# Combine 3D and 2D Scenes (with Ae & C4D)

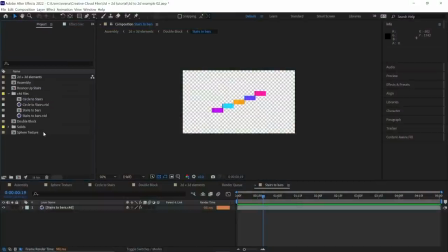743s
This way, if we do make a modification to those Cinema 4D scenes later, we don't need to wait on another render. I recommend first dropping your Cinema 4D files into their own compositions.
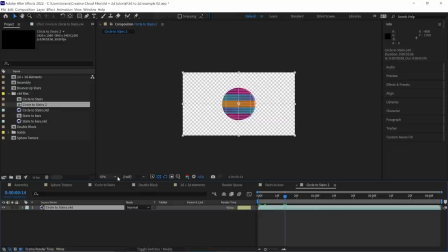753s
This will make comps that are the same frame size and frame rate as the Cinema 4D scenes and allow you to compartmentalize some of the work.
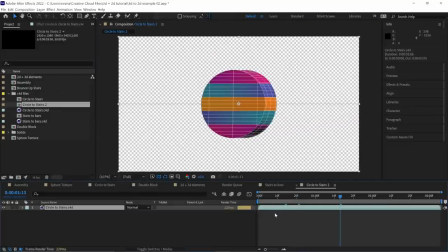760s
Now, we need to talk about some of the various settings of the plugin. By default, it looks kind of like a mess.
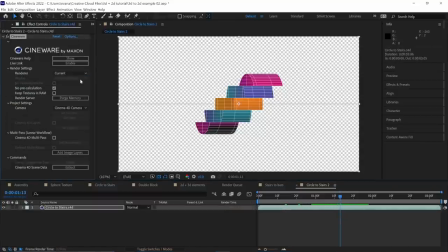765s
But if I change the render to current, you can see the same thing as if you rendered a frame right out of Cinema 4D. You may want to work in a draft version for faster playback if you're just working out motion, and then switch to current for the final render and look development.
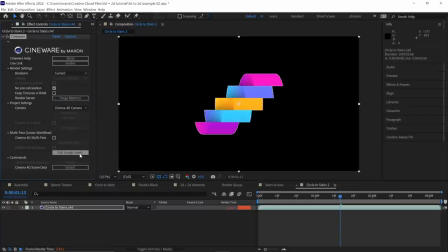779s
There are many particulars in here, but of interest to me most is the multi-pass section. If you turn this on, it's going to give you access to the various individual passes that come out of Cinema 4D.
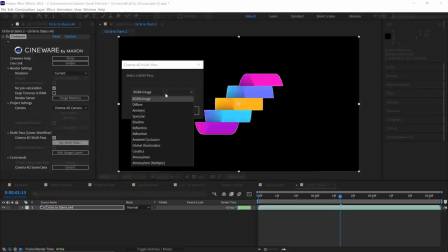789s
If you wanted to layer on many copies of the Cinema 4D in here,
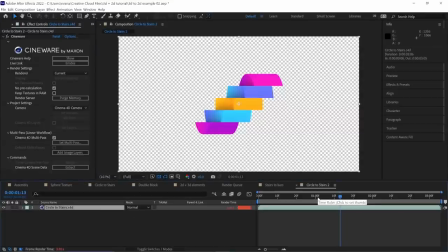792s
you could then tweak and blend the various passes, like ambient occlusion and the global illumination that we added in. It's a great way to tweak your image to taste here, where you might be making other compositing choices.
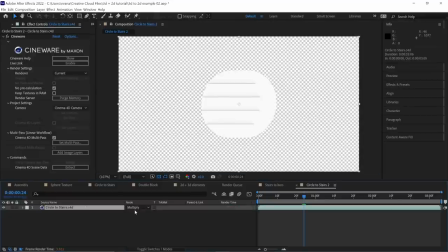803s
I'm just going to turn this to the RGBA image, though, so that we can enjoy that alpha channel. That's the A of RGBA.
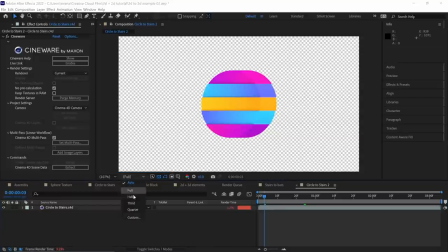809s
You may not need to use an RGBA pass if your current image, that current renderer image, is already looking correct with good alpha bounds.
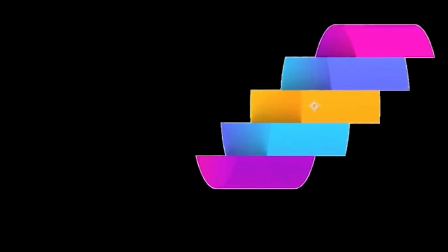818s
Occasionally, because of compositing tags in Cinema 4D and objects like sky, background, and other environmental things,
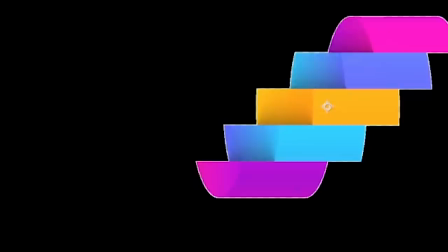824s
you can sometimes see an opaque black background instead, or sometimes you'll see a really thin one pixel border when you're really hoping to see a nice clean alpha layer for the image.
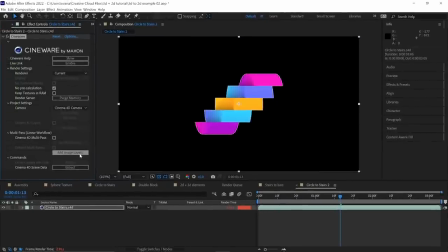832s
The RGBA pass can sometimes be a way to get around those funky things. Maybe you need it, maybe you don't, but give it a try if you run into those troubles,
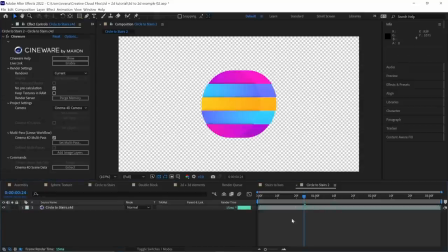839s
because we want that alpha channel so these elements can now float peacefully in space with no background pixels to get in our way.
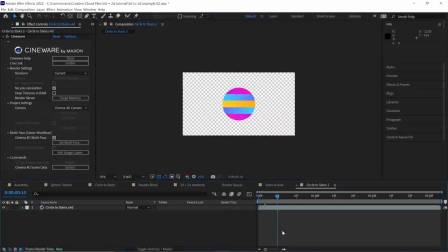845s
This will make our later steps a lot simpler. Also, since we're trying to match up the ends of this thing, we should mark in this composition where things have come to rest. I gave us a nice 10 frames of padding back in the Cinema 4D scenes. Maybe that's a bit much, but if we want to do any cross dissolves or anything else, having a few extra frames couldn't hurt.
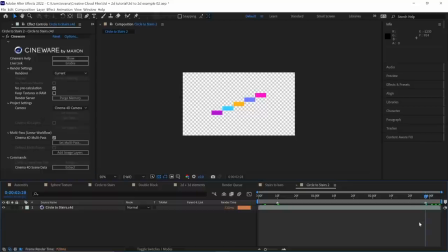863s
Or we want to freeze frame those parts and use them elsewhere. It can be really helpful to have those extracted frames to help us line things up or just use them as reference. And we might even use them as a component in the 2D scenes. I say might, knowing that's exactly what we're going to do next. So what do we have to do to match these two shots up?
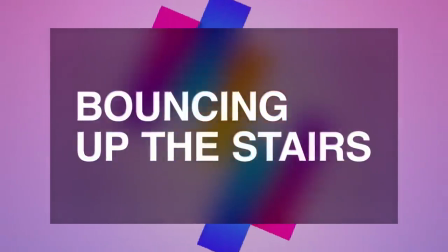880s
If we look at our storyboard, the thing we want to do is have a circle bounce up the stairs. We're going to use a little bit of motion of that ball hitting the stairs to camouflage the change.
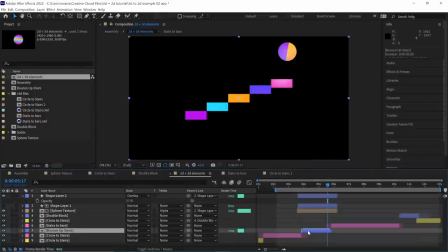889s
To set up the scene, I've just split off the ends of each of the 3D compositions, frozen their frames, so we have two static images to play with.
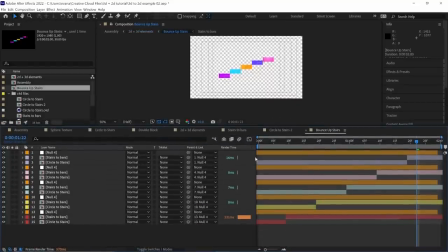897s
Then I pre-compose those two ends together to give us this nice discrete composition to work in.
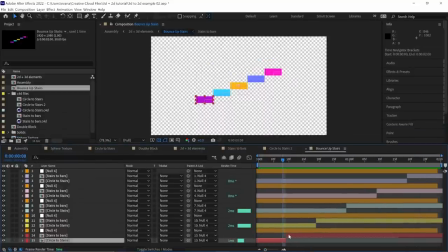902s
Since I want each stair to wobble, I've masked out each of the stairs in each freeze frame, which gives us a total of 10 stairs. The first stair before and after, the second stair before and after, and so on.
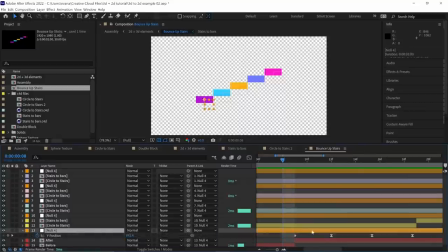915s
Then I'm going to terminate one layer and start the other layer when they're moving, letting the movement disguise that switch. This is a very common technique, using a fast motion to hide that one thing has changed into another thing. Now, this may be overkill because we're showing the technique five times, once on each stair,
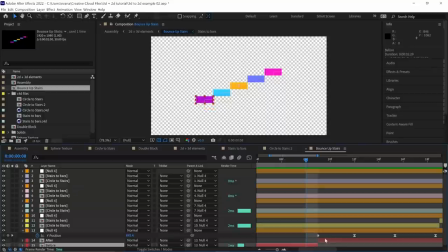932s
but it gets to another point that we're gradually changing from one image to another rather than changing the whole image all at once.
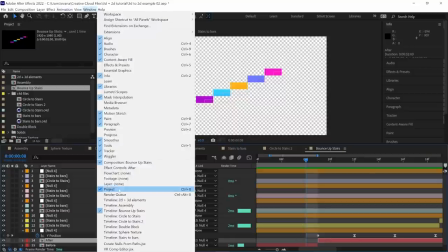939s
Another little detail that can help is this little color change.
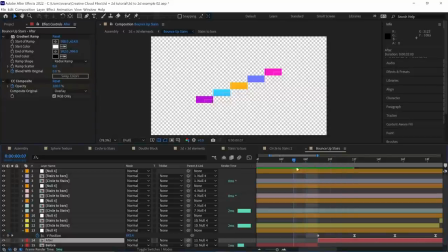942s
If we just clicked from one stair to another, the difference is going to feel a little bit wrong, that something has shifted. So we can lean into it and pull attention that something is changing. The change is now motivated rather than hidden. Speaking of reasons, in this comp, I'm just putting the stairs in motion.
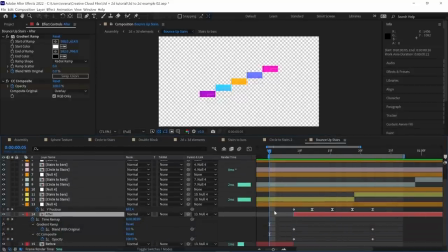958s
There's no ball hitting them to motivate that motion yet, but we can at least have the beats that we want for this very unrealistic bouncing movement. So getting something to seem like it's bouncing up the stairs would be a snap. That takes place kind of one layer outside here in the assembly composition.
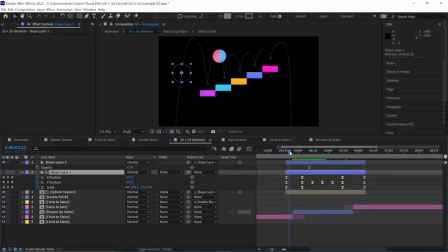976s
But why would we do it here? Well, mostly to illustrate another concept when matching 2D and 3D scenes together, and that is having some overlap. This ball enters the frame while we're still resolving this 3D turn, and it leaves as we're entering another one.